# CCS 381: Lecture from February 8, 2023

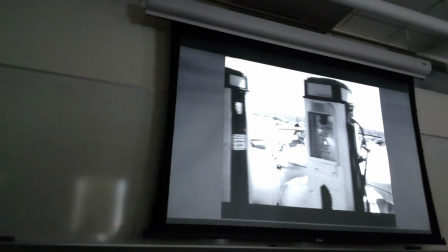Okay, so follow this kind of trapping through the visual, right?
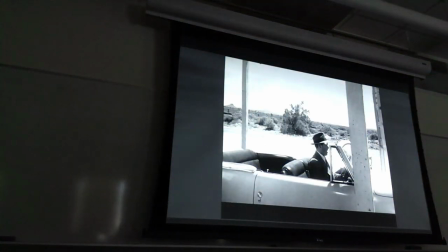You see him between pumps, you see him with more space, but again,
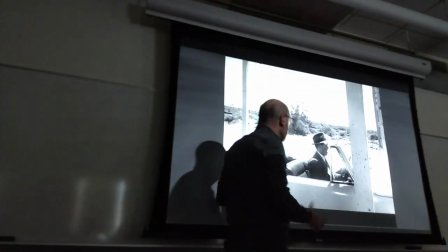there are 1, 2, 3 poles, so it's still kind of a closed-in space.
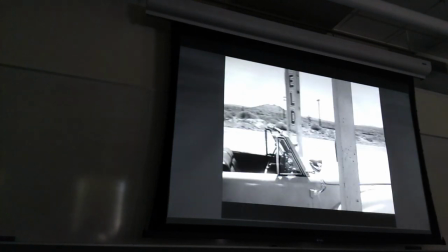and the camera is holding there, it's moving up, and then slowly we turn,
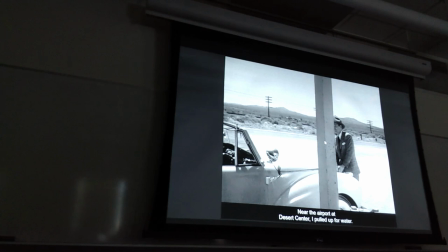right, and you see the same pole, so we're not too far from the place where they shot the other scenes
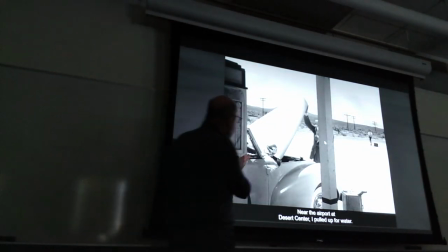with Haskell. And finally, again, on a diagonal line traced by the lid of the car to this point,
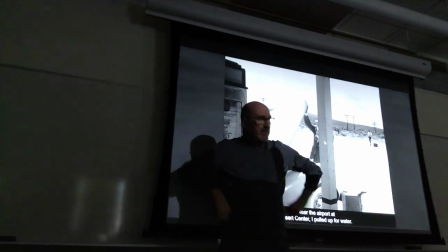we see her, and she's very prominent because of her posture. She's the opposite of Al.
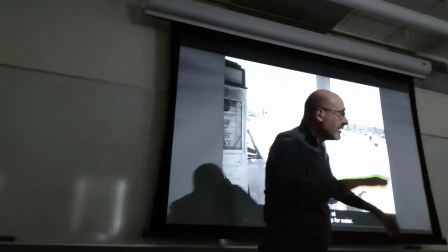Al was desperate. She's in control, right?
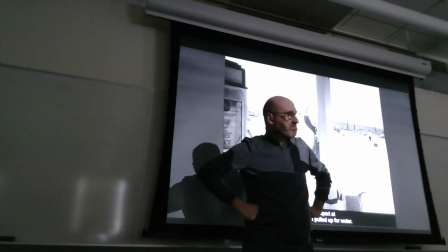There is no one there, no one to pick her up, but she's not afraid, right?
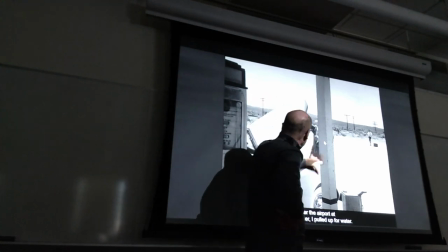So you see her, and again, you almost don't see him, because even though it's an empty space, you have the pump,
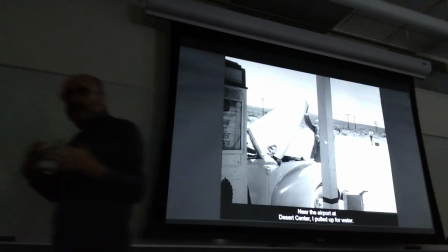you have the pole, you have these objects crowding the frame and producing this effect,
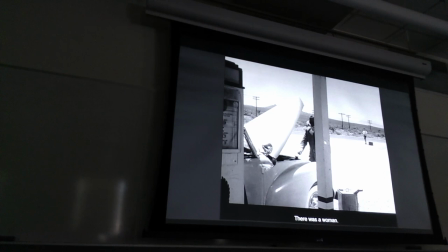dissonant effect. The diagonal between the car and she is and her is more evident,
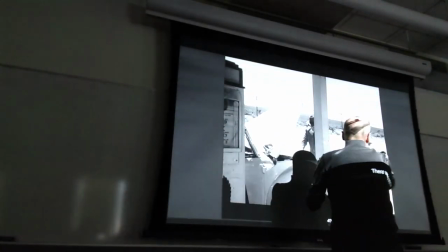and she will keep this position even though the camera will move and then eventually zoom on her, but she will keep this position.
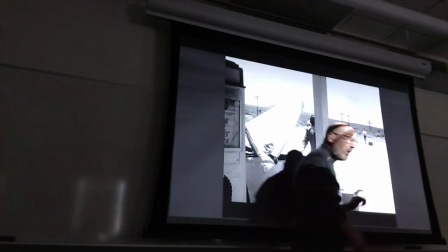If you compare her position to the pole, you see that she's standing there, right?
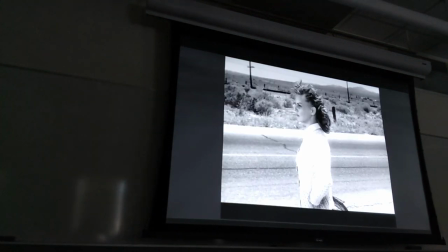Everything is deliberate, intentional. So she's not moving.
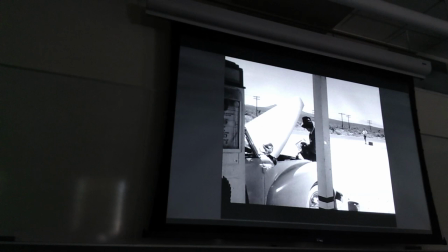He's asking her to come. She's not really moving. Okay, she's still there. She's not requesting a ride, doing nothing really, not calling on his attention.
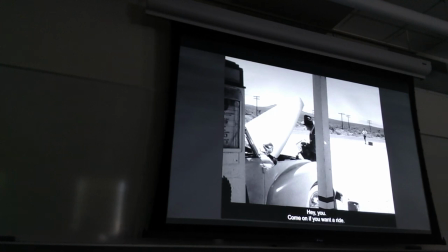And finally he says, now, come on if you want a ride. But her reaction is not to move at all.
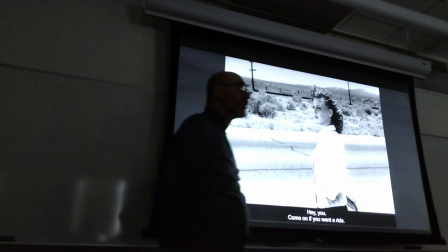I'll move when I want. You're not ordering me around. I don't need your ride, right?
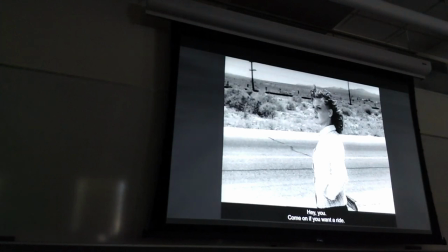That's the position. And she keeps this posture, then she starts moving slowly.
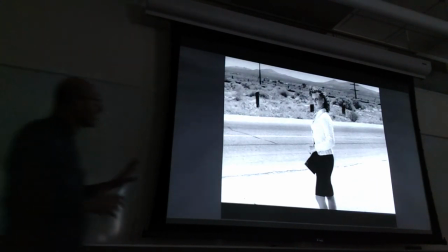And even though the camera is moving a bit, we see her position relative to the poles.
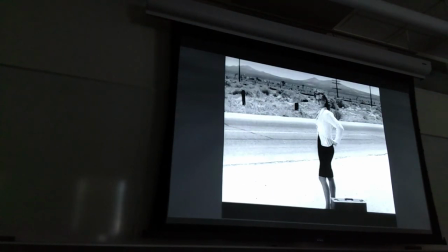That is the same position. She's adjusting her dress, right?
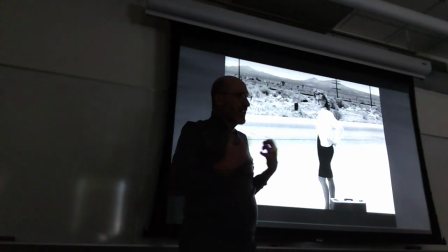Because of course, her power is through her seduction, right?
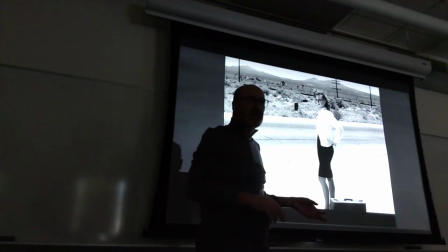And in the book, when he picks her up, she's really in a pitiful condition.
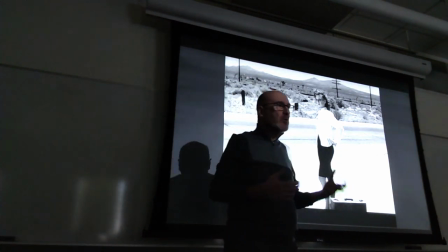Her dress is torn. It's like someone who has been sleeping on the road outside for days.
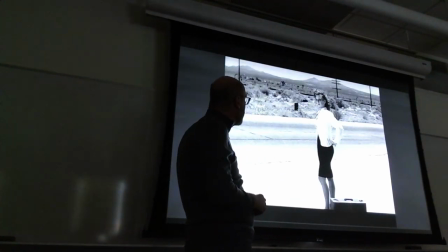Here, she's slightly more elegant, more in control. Again, look at her position.
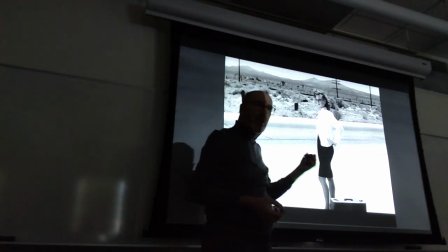Anne Savage was the queen of these B-movies, was very good at playing these characters, which were very sketchy,
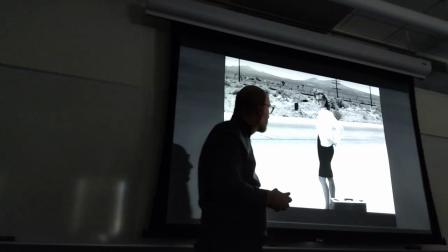meaning they were not sketched, they were not scripted in complicated ways, right?
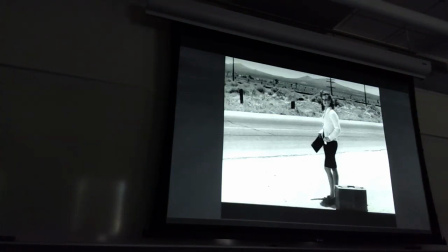But she was very good at this kind of thing and did a lot, at least 20 B-movies.
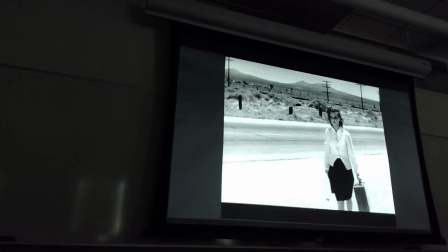Holding the position, right? Same positions, moving only slightly, very slowly moving, 2 seconds after each frame.
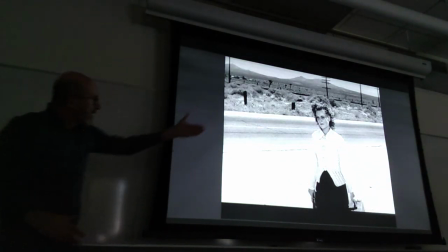So she's moving very slowly and still advancing along this imaginary diagonal line,
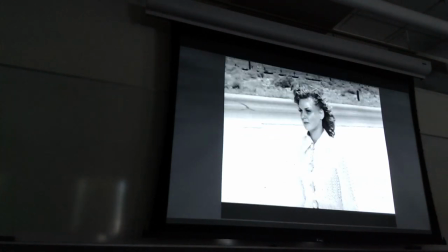coming towards him with this very intense face, right?
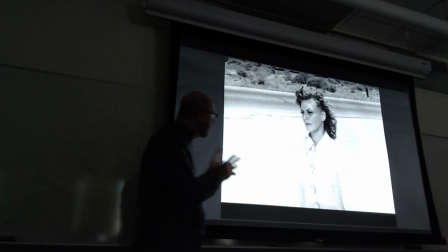She represents a character typical of films from this era and well into the 1970s, the femme fatale.
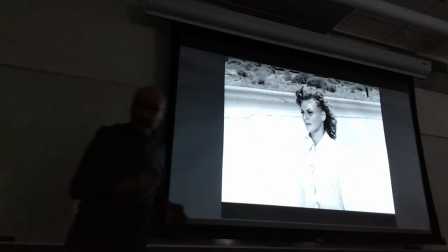And I provided a link if you want to read more about the femme fatale.
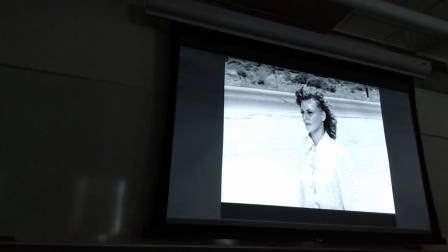It's like kind of a dangerous, poisonous kind of female, right? Meaning that if you enter in a relationship, you will suffer, right? That's the idea.
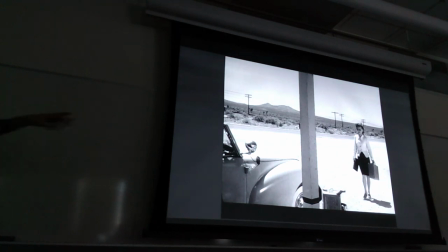And she's coming, again, look at the pole in the back and you know that she's followed this diagonal towards the car.